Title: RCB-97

Não, foi propriamente uma passagem, uma migração, porque eu voltei à atividade cinematográfica, porque antes, na adolescência, era um cineclubista, montei um cineclube ali com colegas no André Morroal, uma escola estadual no Rio de Janeiro, me tornei muito cedo, com 17 anos, presidente da Federação do Cine Clube do Rio de Janeiro. Tive muito envolvimento nos movimentos associativos, de realizadores, formação de cooperativas. Tive uma militância política que me afastou um pouco do cinema. E quando voltei à atividade, eu voltei simultaneamente como realizador de filmes, documentarista e também como técnico de som. O Descentra, em salas digitais em São Paulo, no dia 4 de maio e entra no Rio de Janeiro no dia 11 de maio. Poucas salas, não está sendo nada fácil distribuir documentários. Documentários sobre esporte, especialmente sobre música, conseguem mais facilmente encontrar seus espaços nas telas e ter acesso à população, aos espectadores de cinema. Mas documentários sobre outros temas são de uma distribuição muito difícil, muito complicada Poucos cinemas, poucos horários e pouco tempo disponível para a população Felizmente lançamos em DVD e aí fica Isso é lindo, também fica Obrigada, viu? Foi um prazer ter você aqui Foi um prazer também, muito obrigado Lançado em 2004,
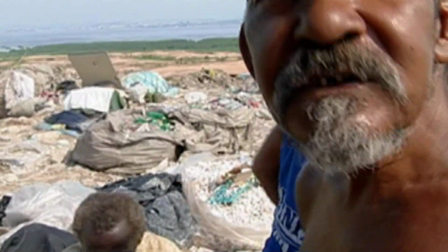Estamira, do diretor Marcos Prado, tem em seu currículo 33 prêmios em festivais no Brasil e no mundo.
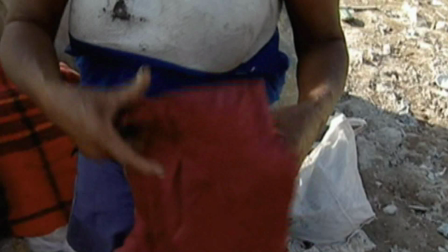A personagem principal é uma senhora esquizofrênica que trabalhava no lixão de Gramacho.
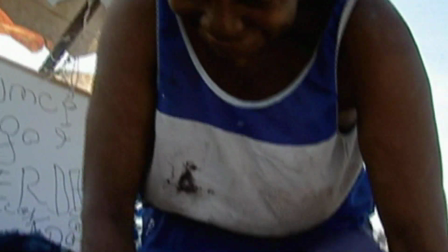Marcos conheceu Estamira em 2000 e ficou impressionado com suas construções poéticas sobre a vida,
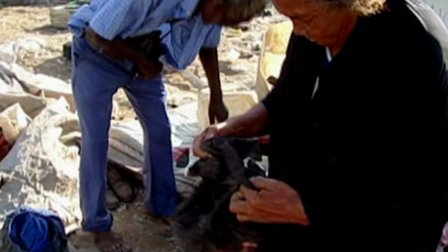a sociedade e aquela realidade à sua volta. Estamira tinha um discurso social, econômico, engajado e muitas vezes coerente.
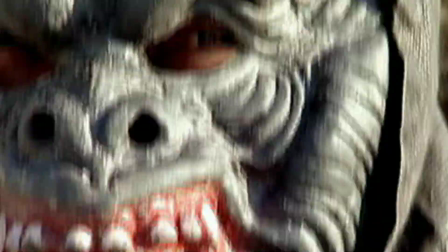A subjetividade da personagem é o objeto esculpido pela narrativa.
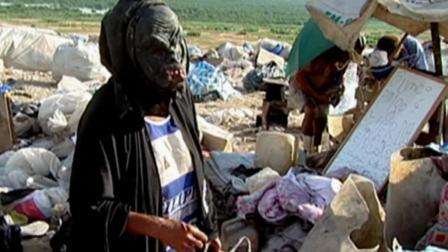Ela busca o funcionamento de seu mecanismo mental, suas convicções.
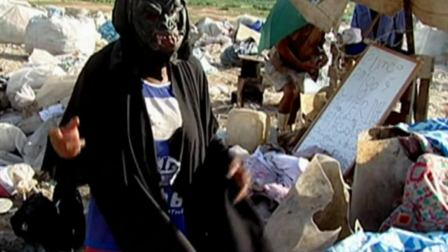O filme dá voz a essa mulher forte que não se dobra. Ao seu redor, uma paisagem dantesca.
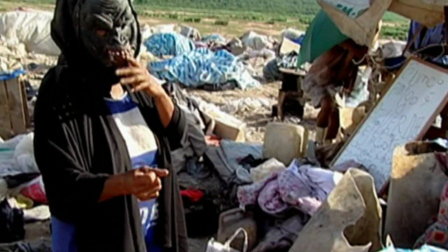Todos os excessos e todas as feridas da sociedade estavam ali expostos no lixão de Gramacho.
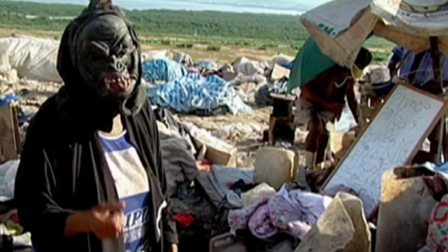O diretor optou por valorizar o lirismo daquele lugar na pós-produção.
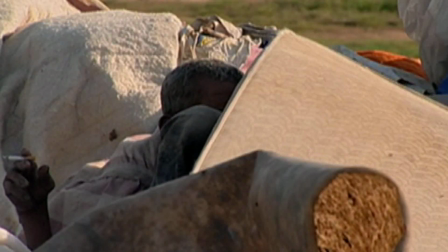O filme abusa dos efeitos obtidos na finalização, transformando a dura realidade em obra pictórica.
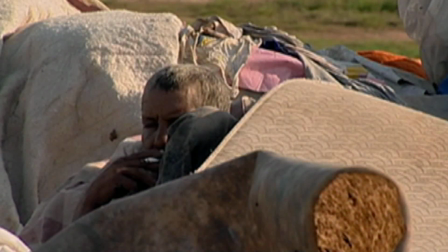A imagem lírica se contrapõe ao discurso agressivo de Stamira.
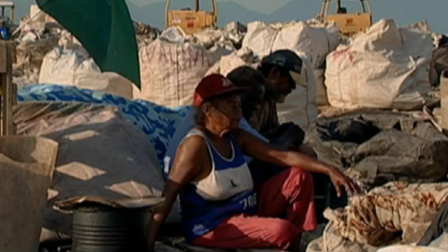E é nessa contradição que o espectador encontra seu conflito. Como se permitir achar a pobreza bonita?
A idade dela. Tinha um bom casamento, né? E não tá bom, pô. Tá bom direito, né?
O programa de hoje nos deixa com algumas perguntas. Qual seria a medida de manipulação do real no documentário? Como conciliar uma visão cinematográfica do real com a verdade? E que verdade é essa? A do personagem, a do diretor, a do espectador, vai lá no nosso site e deixe a sua opinião sobre essas questões. Eu fico por aqui, mas semana que vem eu volto com mais novidades aqui na sua revista do cinema brasileiro.
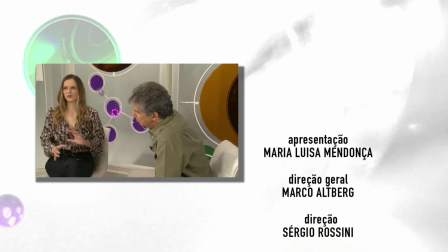Tá dando um delírio-extreme, assim? Não, não, não. Cadê meu set?
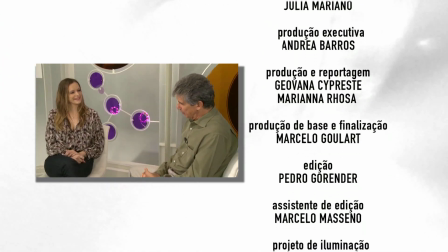Cadê outro set? Não, dá para controlar porque a gente intensifica a
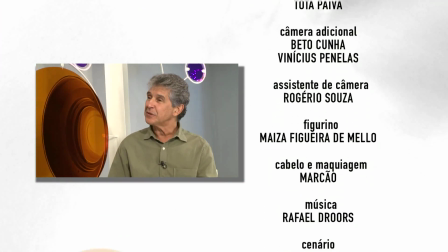luta para conseguir os meios para fazer o próximo filme, realizar o próximo filme.
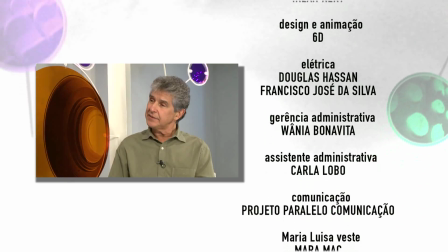Estou feliz ainda. Estou, estou. Acho que a atividade de cinema é fascinante.